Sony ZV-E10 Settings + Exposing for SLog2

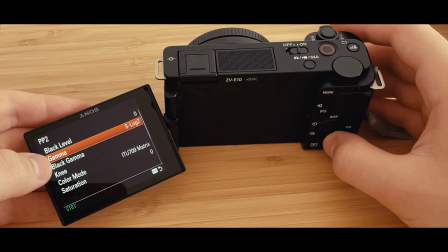4:09 This is important. Gamma is SLog2. Black gamma, don't touch anything.
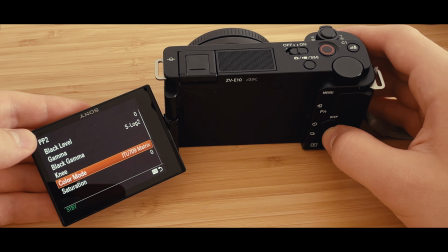4:13 Knee, don't touch anything. Color mode is ITU 709 matrix, which is important there.
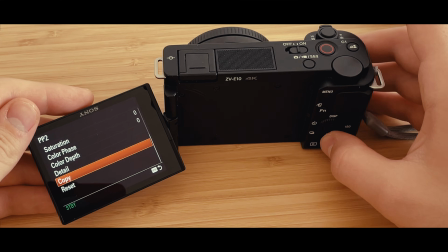4:20 Saturation 0, color phase 0, depth, don't touch anything there. But what I do touch is the detail here, and I do set it to level
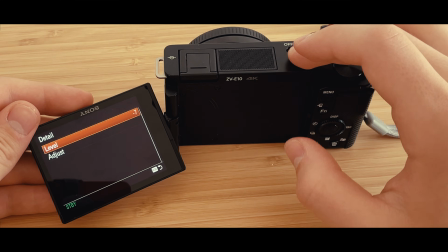4:29 -7 because I don't want any sharpening done in camera. If I need to do it, I want to do it off the camera.
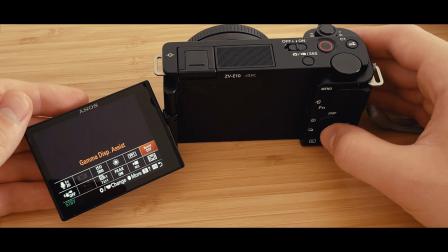4:37 Since we're in ITU 709, we don't need gamma assist. We can't use gamma assist.
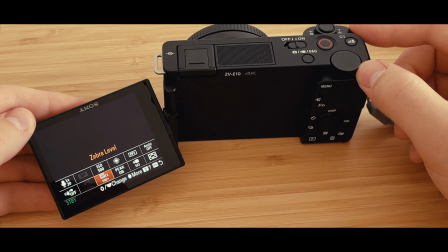4:42 Let me just get to my normal shot and explain it to you why I do it like that.
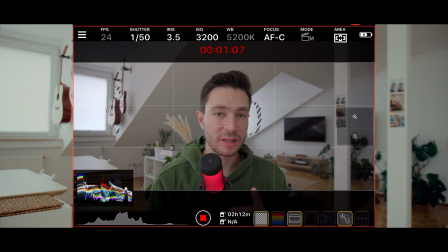4:51 Now, exposing for SLog is a whole nother different story than exposing for normal stuff. They always say you have to expose it 2 stops over. What that means is you have to expose 2 stops over the 42% middle gray part. Now, since I don't have a color checker or anything like that, I'm using the info from Gerald Undone, which has worked perfectly. So thank you, Gerald. He has this color checker, and then there's like you can find on that video. In this color checker, there are different skin tones, and then he says what's the right zebras are for that skin tones. And for my skin tone, 72% zebras are the perfect zebras for it.
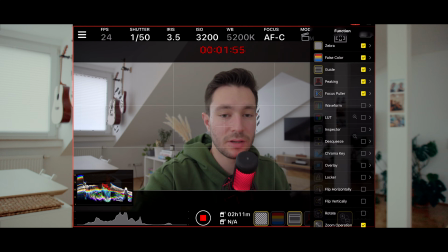5:38 So what I try to do, I set my zebras here at 72%, 71, okay, it's fine.
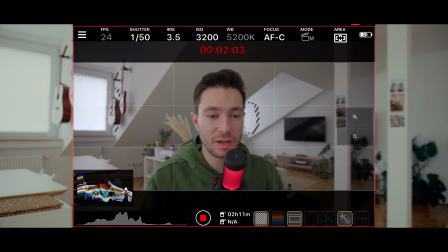5:45 And I try to get the bright side of my face to get the zebras, which, I mean, if you're looking at this,
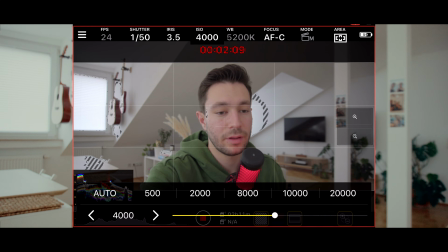5:53 I would probably have to go up to like 4,000, 5,000 ISO,
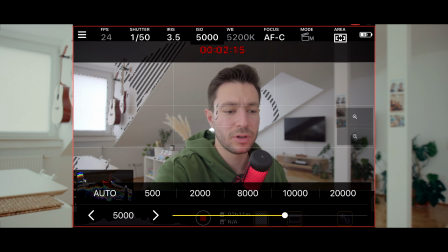5:59 which is still a good look, but I'm getting a bit more noise. That's why I try to stay at 32,000 ISO.
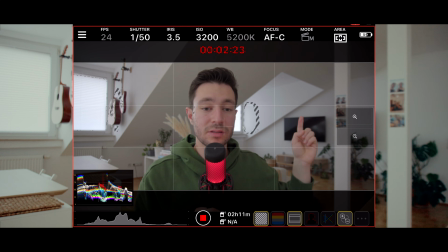6:06 And if you're looking at the background, now you can see like there's a bit more zebras there and a bit more there.
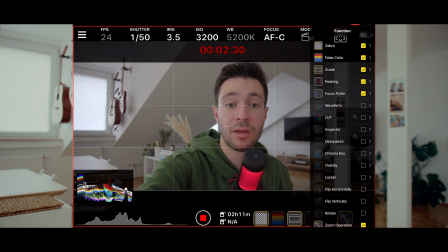6:13 Now that could mean I'm actually I'm clipping there. So I'm just gonna go to my zebras and it's gonna go to 100. I think the SLog2's limit is 103. I'm not really sure.
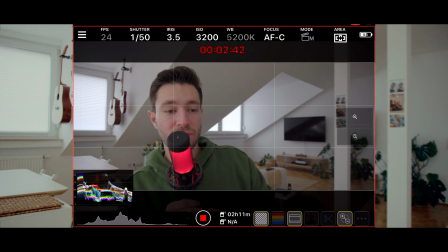6:26 And if I look at it with my 104% zebras, I'm not clipping, which is good.
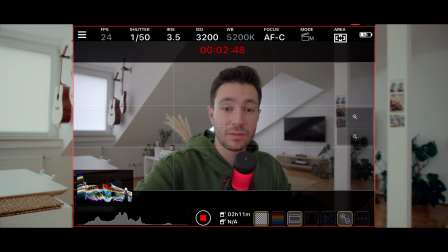6:31 That means I'm not losing any highlights and I'm still getting the 72% zebras on my face, so I am exposed correctly.
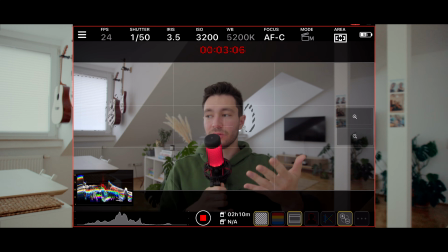6:39 Now the trick here is, of course, it comes down to the lighting, and I'm going to talk about that a little bit. How I light the video. I mean, I adhere by 2 rules. I mean, one rule is always shoot the shadow side, because you know this place,
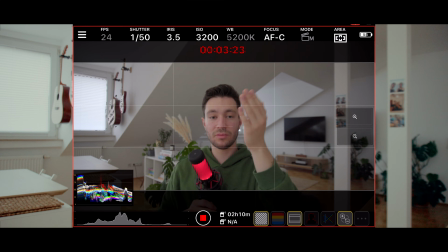6:54 it's brighter and this is darker, and you're seeing it from the darker side, and it's given a bit more natural contrast, and it looks just better. And that's I don't know, they said it to do it like that, and I was like, okay, why not try it.
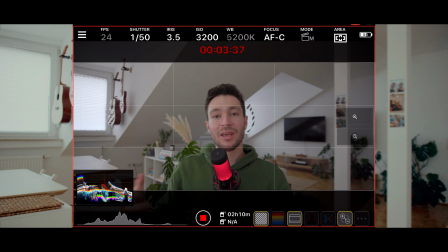7:08 Other than that, I always try to use soft shadows. Even when it's daylight, I try to have my curtains up, and the light that's coming in is a lot softer then. Now this is a bit more easier, and of course if you have the sunlight, then you can just sit yourself like something like this,
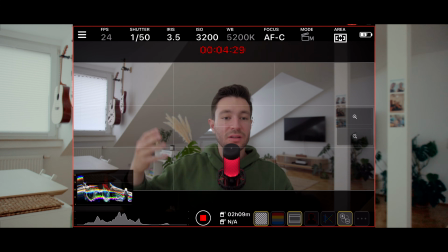7:28 and then you can just diffuse the light with a curtain and, you know, stop down or anything like that, and try to get the 72% zebras on your face. That's pretty good. Now if it's night, or if it's a nearly night and very cloudy weather like this, now you have a bit less options.
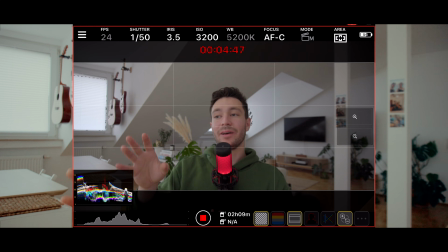7:46 That would mean you have to add light to your situation, which next week's video is going to be completely on like a 10-minute, 12-minute tutorial on how to light your night scenes with home light, like literally home lights, the ones that you're seeing here and stuff like that.
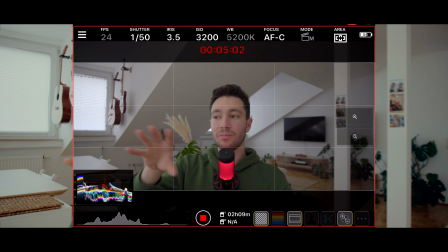8:03 But for now, the basic rundown is this.